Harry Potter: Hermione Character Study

Because of how Ron and Hermione play in the films,
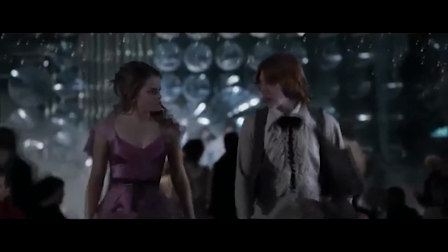987s
it feels like Ron is a dumb and flawed boy who this new perfect Hermione has to fix,
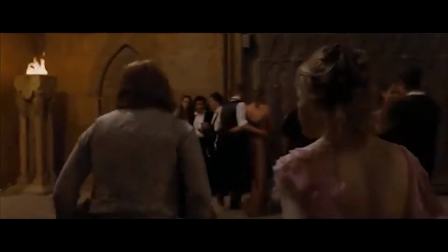994s
or wait around for him to grow up. They don't have a journey to love together.
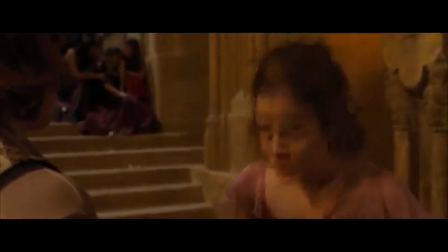1000s
Hermione, and the audience to a degree, is already there and just waiting for Ron to catch up.
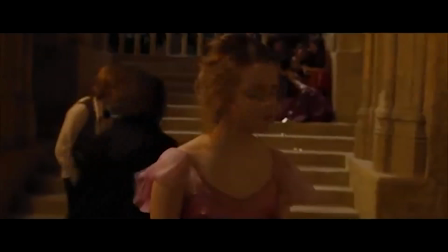1007s
This is shown in Deathly Hallows Part 1 when Ron arrives back at the Burrow.
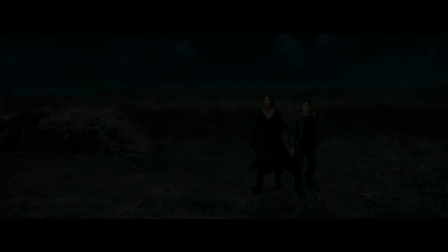Thanks. Deserves that. Brilliant he was. I wouldn't be standing here without him. Really? Why is it so a surprise?
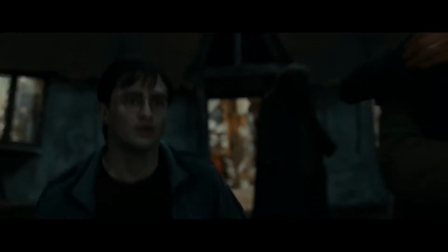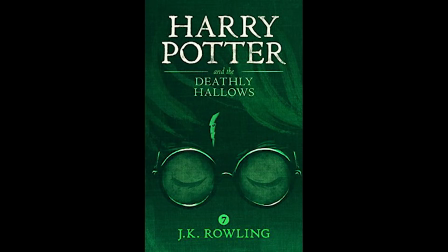1036s
Thanks, I hate it. The book goes something like this. Ron tripped dazedly towards Harry and Hermione.
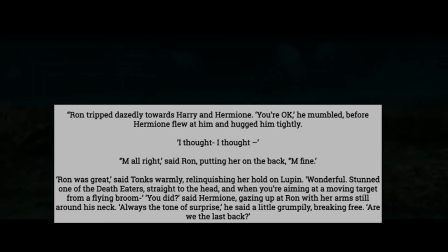1045s
"You're okay," he mumbled, before Hermione flew at him and hugged him tightly. I thought... "I'm all right," said Ron, patting her on the back. "I'm fine." "Ron was great," said Tonks warmly, relinquishing her hold on Lupin.
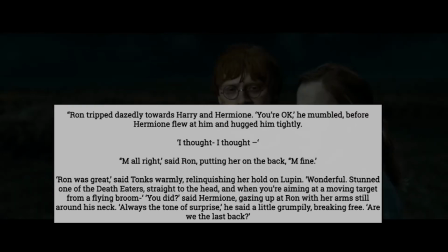1061s
"Wonderful. Stunned one of the Death Eaters, straight to the head. And when you're aiming at a moving target from a flying broom..." "You did?" said Hermione, gazing up at Ron with her arms still around his neck.
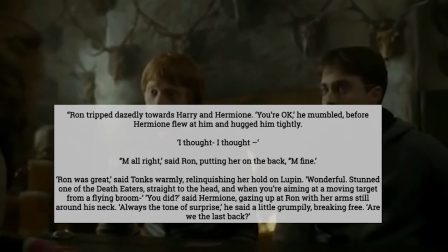1074s
"Always a tone of surprise," he said, a little grumpily, breaking free. "Are we the last back?" The difference is the way the sequence is edited, and book Ron's reaction versus film Ron's reaction.
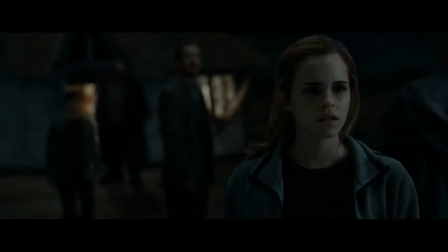1088s
The purpose of cutting to Harry first is not clear, seeing as Harry has no reaction at this point. Placing the hug a good distance from the rest of the group makes it more romantic and less platonic.
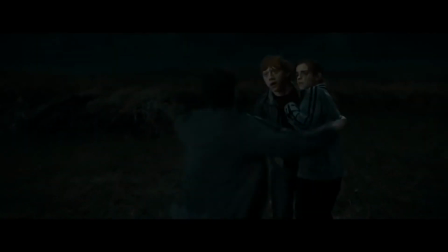1101s
The fact that Harry doesn't run over right away adds to this. The choice to make Ron's polyjuice potion just wearing off is interesting too.
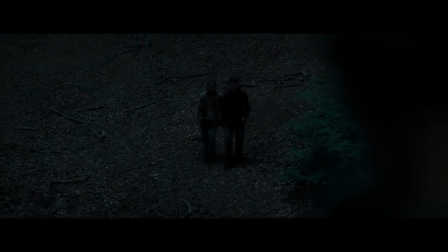1111s
It adds questions for the audience member that are unnecessary. Did she think that was Harry?
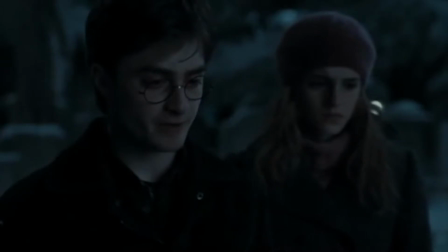1117s
Is she into Harry?
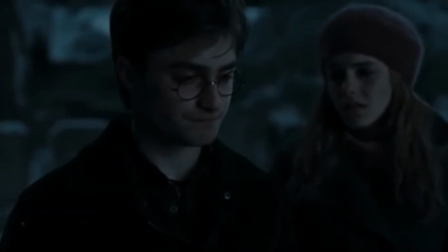1119s
We can answer these questions quickly, but the fact that they are asked at all indicates that the message of the scene didn't land.
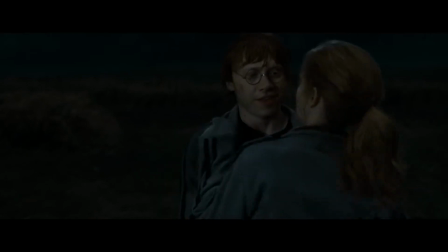1128s
The reaction on Ron's face is what does it. He looks confused that his best friend would hug him.
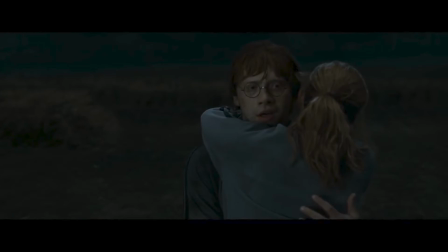1136s
The expression reads more, "Ooh, a girl is hugging me," than, "My friend is hugging me because she's glad I'm not dead."
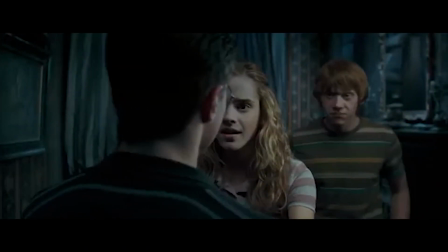1144s
Ron is more shallow in this scene. Book Ron is just tired,
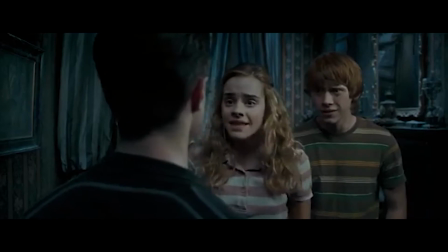1150s
appreciates the hug, but is honestly not wild about it and, quote, breaks free.
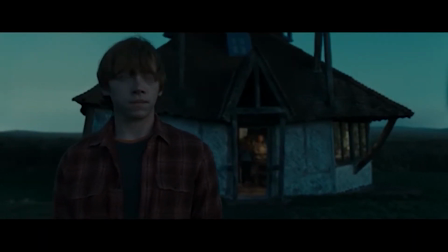1159s
The common and sad trend when it comes to Ron is that Ron got dumber for comic relief, and that this was a conscious choice by the writers, directors, and producers.
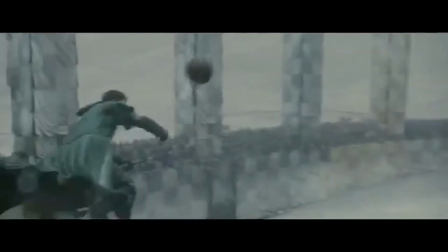1170s
While this could be true to a degree, movies with a family demographic need some level of comedic relief,
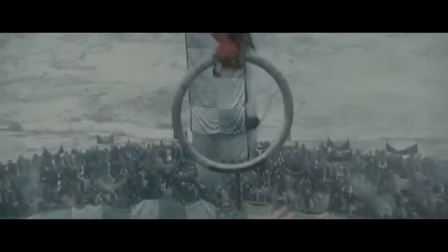1177s
since film is a much more sensory, intense medium than literature.
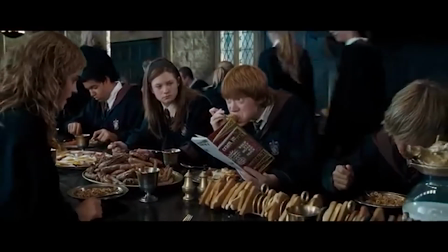1182s Do you ever stop eating? I'm hungry.
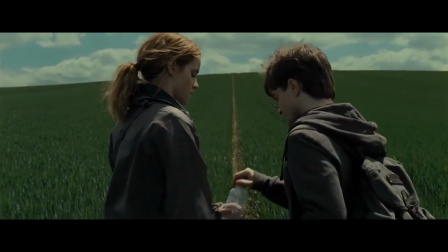1187s
A sad byproduct of this new, dull Ron was that he was so much angrier.
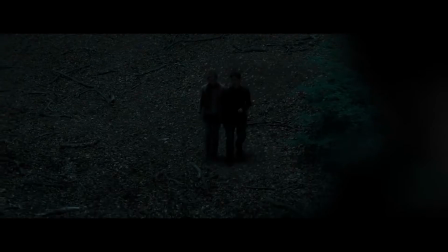1192s
Jealous, less sweet, and emotionally intelligent.
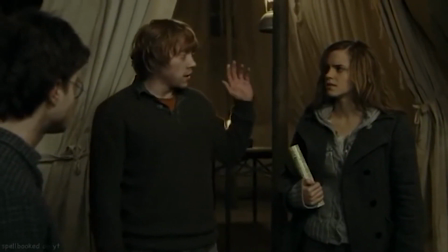1197s
One scene that shows this well, I think, is one of the most brought up scenes when people discuss this topic.
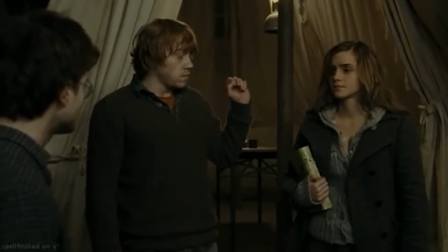1204s
The scene is in chapter 15 of Harry Potter and the Deathly Hallows, when Ron leaves Harry and Hermione after a fight with Harry. To give this scene more context about why they act as they do, after Harry, Ron, and Hermione have stolen the first Horcrux,
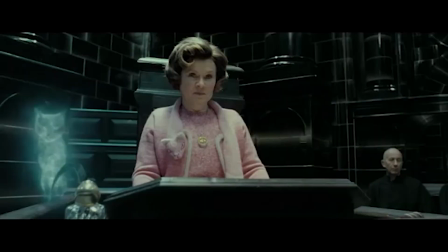1221s
the locket to Salazar Slytherin, from the Ministry of Magic,
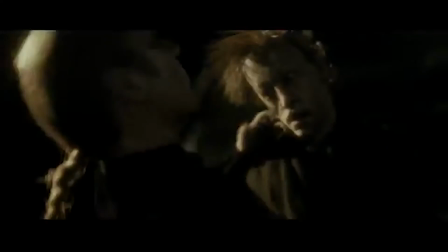1225s
Hermione apparates them to a forest where she used to holiday with her family.